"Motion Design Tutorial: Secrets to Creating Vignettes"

Today we're talking about the power of vignettes in After Effects. Let's get started.
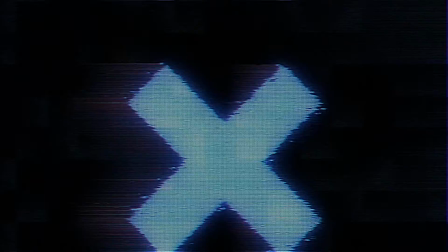Hey everyone, my name is Cameron with Motion Science and today we are talking about the power of vignettes in After Effects. Now you may think of vignettes as a simple thing, but really a vignette helps to create framing around our scene and it can bring attention to certain areas of the scene. So let's jump into After Effects and I'll show you what I mean. So here we are in After Effects.
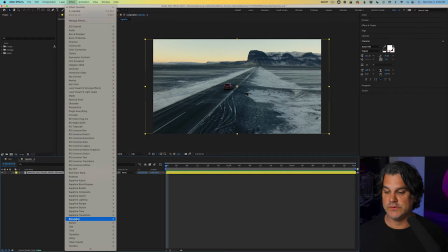The first way to apply a vignette is to go to effect and go down to stylize and we've got something here called CC vignette.
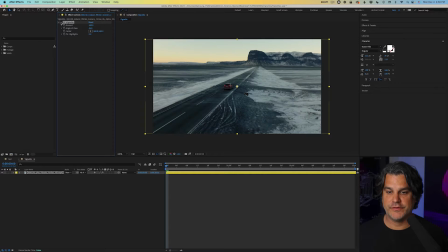And I click and you can see it's immediately applied here. If I turn it off and on, you can see how it's being applied to the edges.
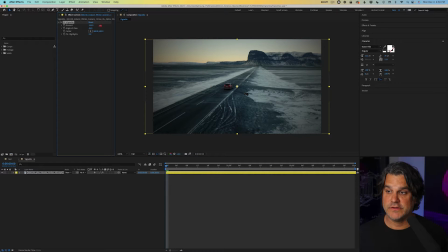Now, I like to play around with the different variables here. So the amount, I'm going to turn it up slightly. The angle view, you can see what it's doing there. pin highlights, I typically will turn these up. But these are just a few parameters you can play around with to get some different looks.
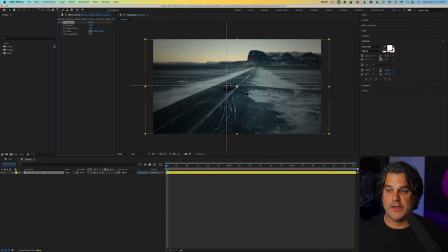Now, we can take this a step further by putting our center point here on the car, right?
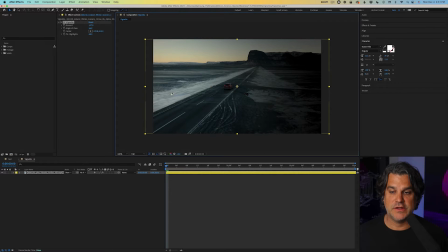So if I bring the center point over to the left of the screen, it's obviously highlighting this part of the screen.
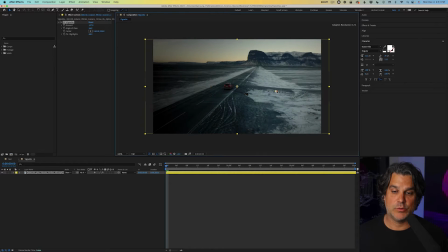Over here, it's highlighting more of the right side.
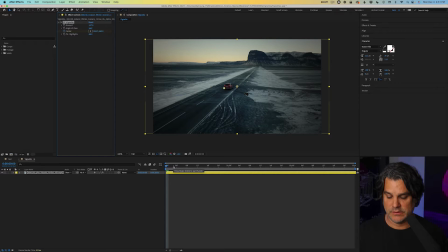So if we follow the car, we can set a keyframe here for the center and go to the end of our timeline and bring it over here. And if I preview this, it's a very subtle effect, but it brings attention to the car driving down the road.
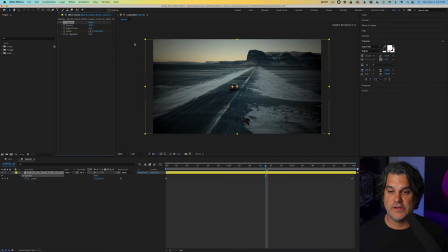Now, I could also increase the amount here so we could really see the edges darkening up and it's a lot more attention on the car driving down the road. So this is a simple way to apply vignette. Now, I can take this a step further by turning off vignette.
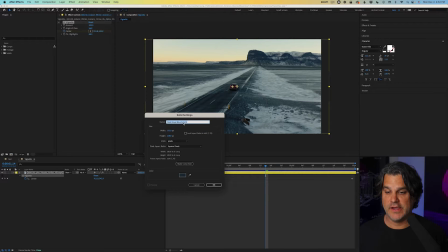We're back to our original plate. go to layer new solid and I can create a dark blue solid like we see here and this is just a matter of me sampling the road right in here clicking okay
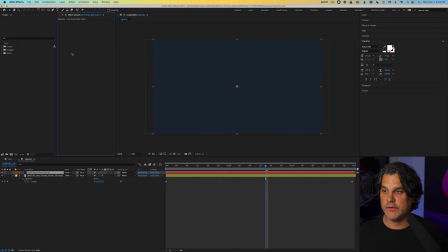and now we have a solid above it now I can double click on this circular
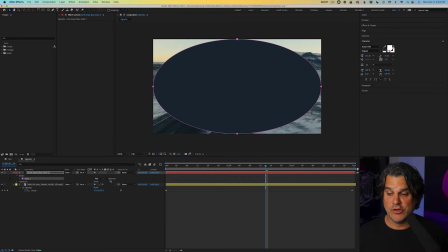mask and that's a basic mask I can go to the mask click inverted and
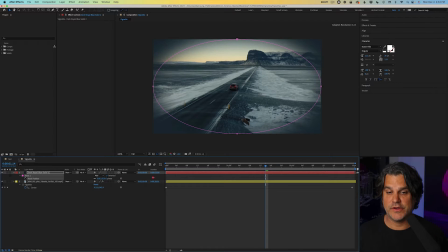hit F for feather and turn that feather up like this and now you can see instead of just black edges we have these blue soft edges now I can take this a step further by taking that mask and I can double click it and rotate it to follow the road so like
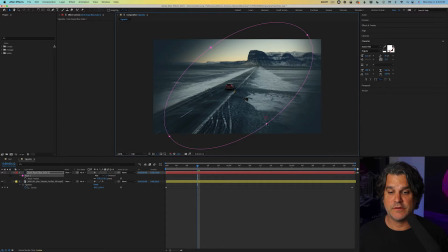we did with the vignette effect I'm kind of bringing over here I can turn down the transparency as well vignettes are typically a pretty subtle effect that we apply but you can see now we've got kind this bluish tint that's happening as it's following the road now i can take this step further again by hitting
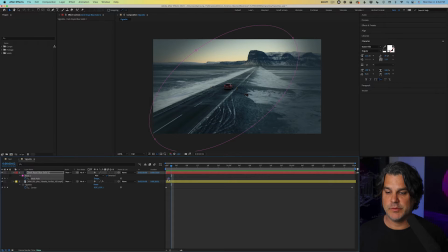m for mask setting a keyframe here at the beginning going to the end the timeline and rotating it more